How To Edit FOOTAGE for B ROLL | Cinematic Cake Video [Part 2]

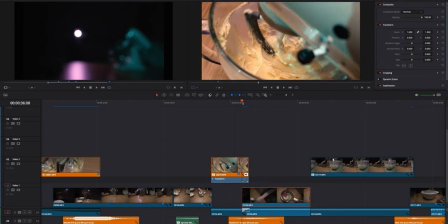I pan from left to right. so even if you don't do in camera there is
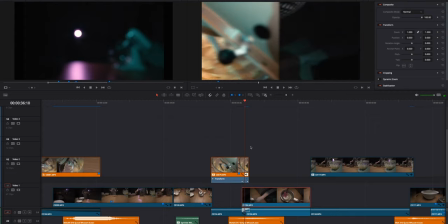still option to get that similar effect it's not as good as in camera but you can still get the pretty good result when you do in post-production by moving the whole frame to reveal what's underneath.
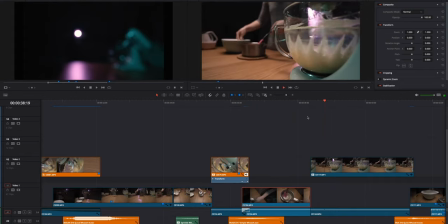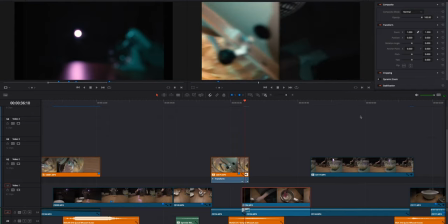Side note to this one to make it more realistic I added to it blur effect. So this is how the frame look like without blur effect. It looks normal but normally when you pan quickly you've got this blur because of the speed.
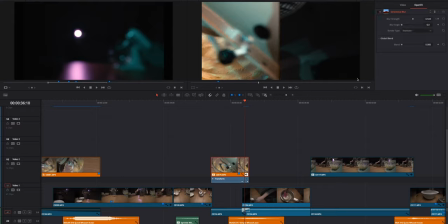So I add the blur effect to make it more believable.
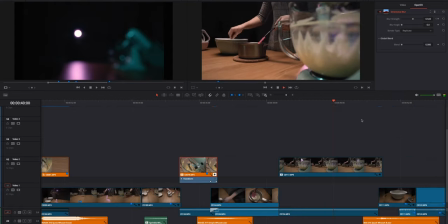Another post-production effect if you look at the keyframes I did post-production zoom out.
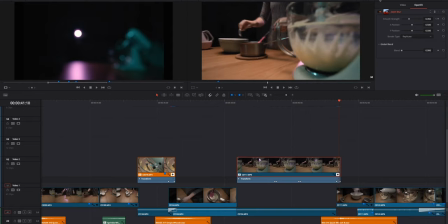The same story to make it more realistic I've added zoom blur and
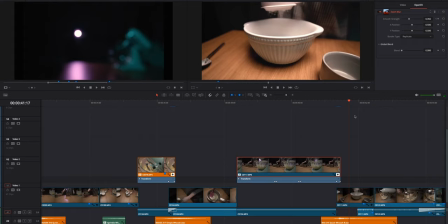trust it nicely to the footage underneath which I actually use the pull from the camera to review our frame and what's going on.
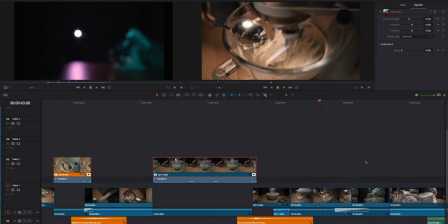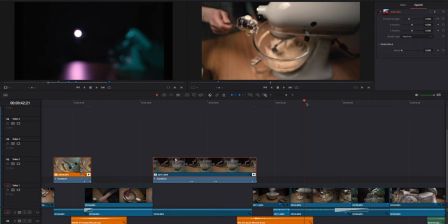That's interesting in camera effect as well so I set the focus in my camera and I move with the camera forward to hit the exact spot when everything is in focus.
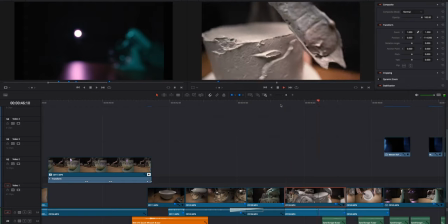Simple cut, nice slow-motion strengthening with sound effects.
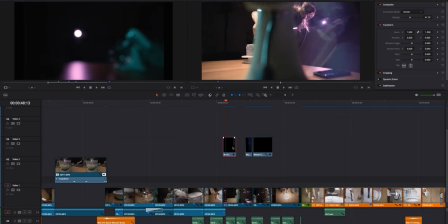Same again with the light effects is the same type of lights I use with my opening scene.
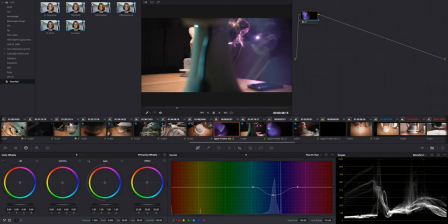The same story to match the color I use hue vs hue curves and we've got two of them.
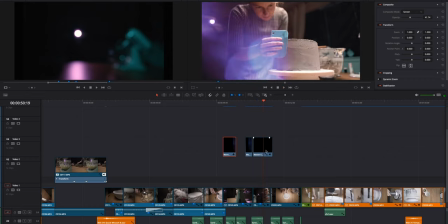Another one.
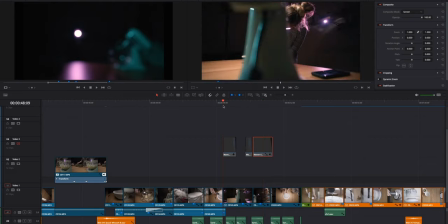And look how this simple visual effects add to the story itself. This is how it look without and this is how it look with...
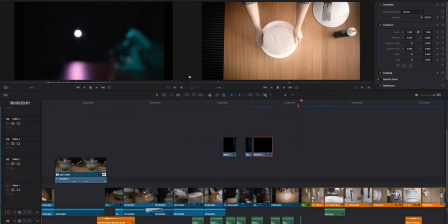When I was shooting I had this transition in mind in advance. When we go to the third and the final day I finished the first day with top shot of the cake and I tried to match it as best as I could in the following day with the top shot as well and it would allow us to transit from this evening light setup to
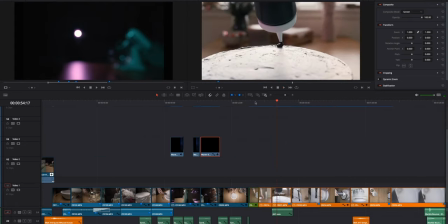the daylight. Now we've got the two matching shots,
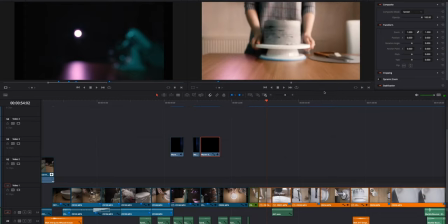we've got the top shot and then medium shot when we see the cake and it reveals to us that we are not any longer in the night scene but we are in the middle of the day,
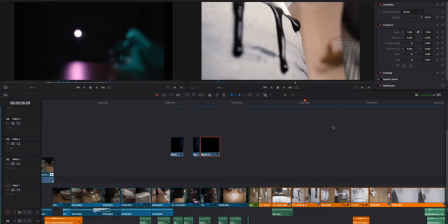a few details decorating the cake and this is the moment when the music is slowing down and it was literally perfect moment to use the slow motion. Every time when you try too much speed of your footage to the music and you do it right it adds tones to the story.
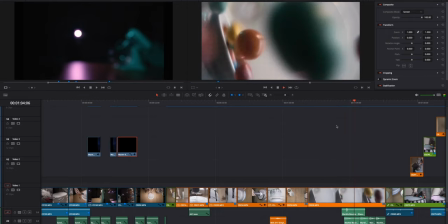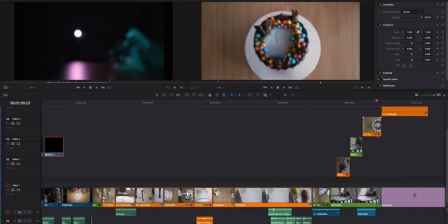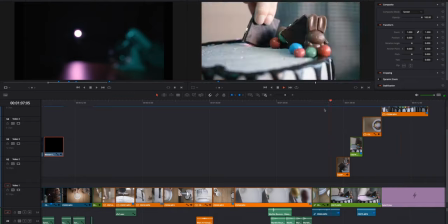Simple cuts to the beat. We've got the one, two, three.
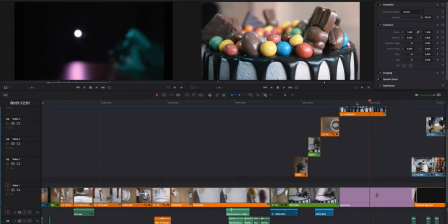And the moment when our amusing finishes, I time in the way the spinning of the cake finishes as well. And that's the end of the story. When you look at my timeline you see this footage on the different video tracks.